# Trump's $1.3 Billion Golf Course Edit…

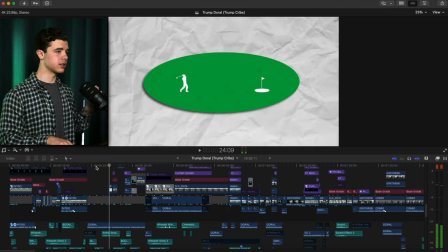Again, it's just the shape right and then it has you know stuff on it but the idea behind this is you know that scene from it might be a little bit funny but you know that scene from
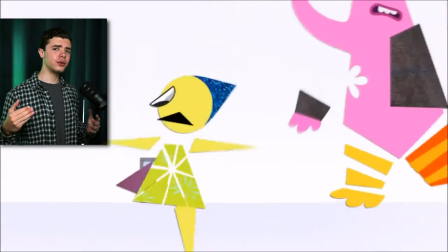inside out whenever they're going through the tunnel and then they kind of turn into the
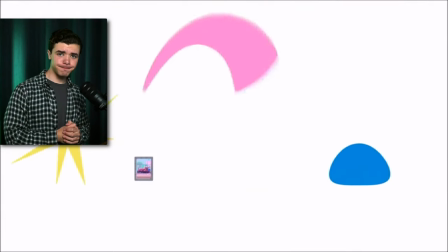the the 2d type of figures that's
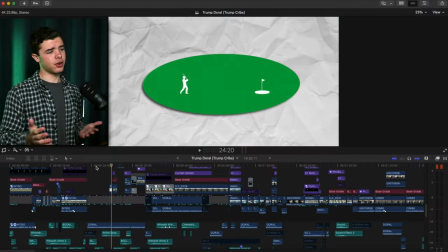kind of what gave me the idea for this because i thought it would be a cool way to make it simple, but explain what he's saying a little bit better. And now a lot throughout this video that you'll notice is whenever it cuts to a different shot,
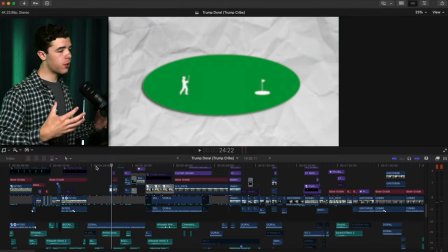I made a quote unquote match cut. So what that means is when it goes to a different shot, your eyes are in the same area that is focused on from the previous scene.
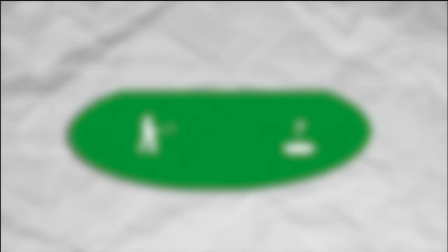For example, when this goes and blurs, cuts to the other shot, you'll see this little box,
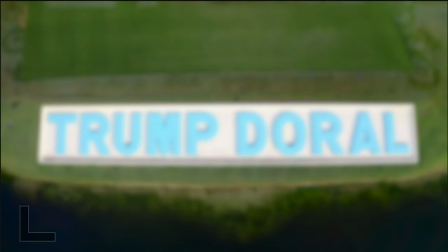it kind of cropped in, and then immediately goes to the sign that's in the center of the screen.
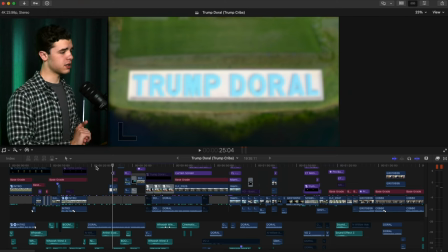So I did that a lot with this video because I tried my best to make everything flow pretty nicely with a purpose throughout this whole project. so zooms out
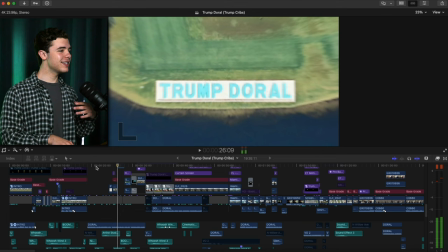and with this effect I got
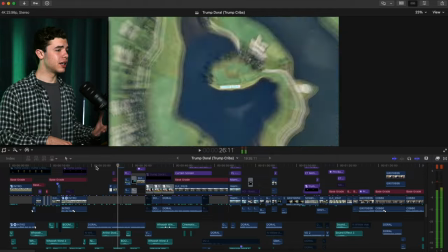it the map has zoomed out rotated
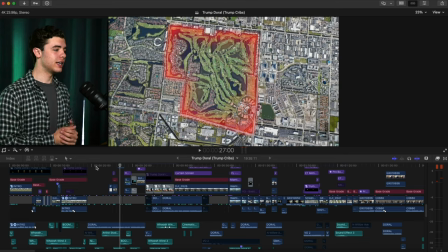slowed down and then he said a heartbeat and you can hear I added
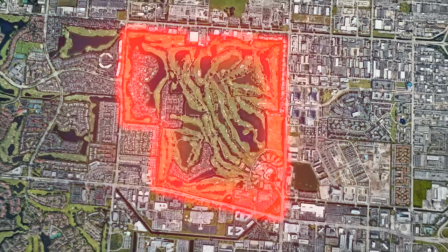I added the heartbeat sound effect as this glowed red
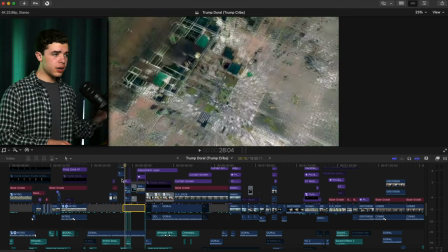like it's the heart and then it zooms out even more to reveal the
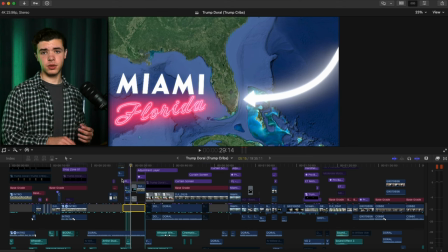title and arrow pointing to the area that they were at in Miami. I looked it up. I got the address and everything. And all of this is 3D tracked as well to the actual map itself.
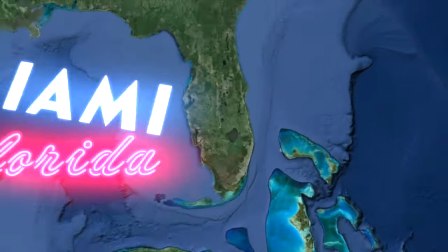And so, and then I did the boomerang style effect the same way.
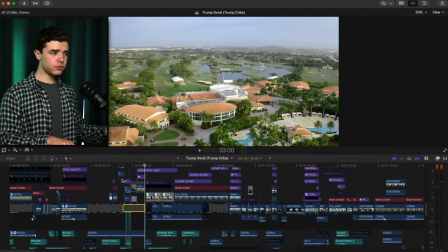Anyway, you get to this section simple transition going forward you got huge huge
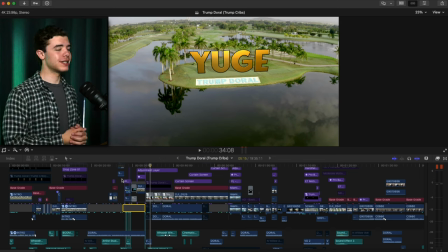it's a joke it's not misspelled i hope none of you thought it was misspelled they wanted me to add that later on and obviously you got the little shimmer going on here with the sound effect to kind of just add a little bit more spice to it, right?
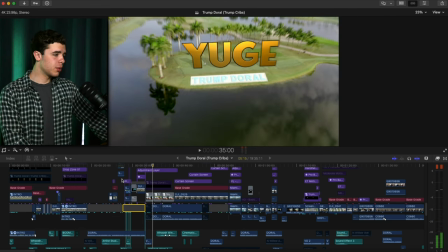And all of this, I'm gonna kind of just brush over.
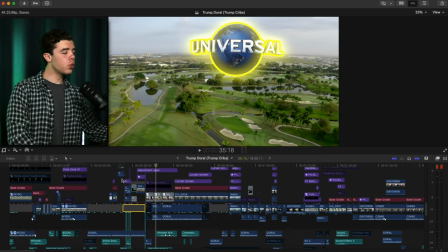You can see it, the motion blur. And this whole thing is one drone shot. I know earlier I said I cut between multiple and just added a blur between to kind of blend it. But this is all one drone shot. My brother, Royce, which you can subscribe to. He has his own channel as well. He covers a lot of the production aspect of videos.
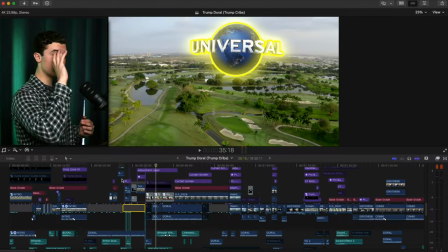He filmed, he had a drone and he recorded going around the whole property pretty much.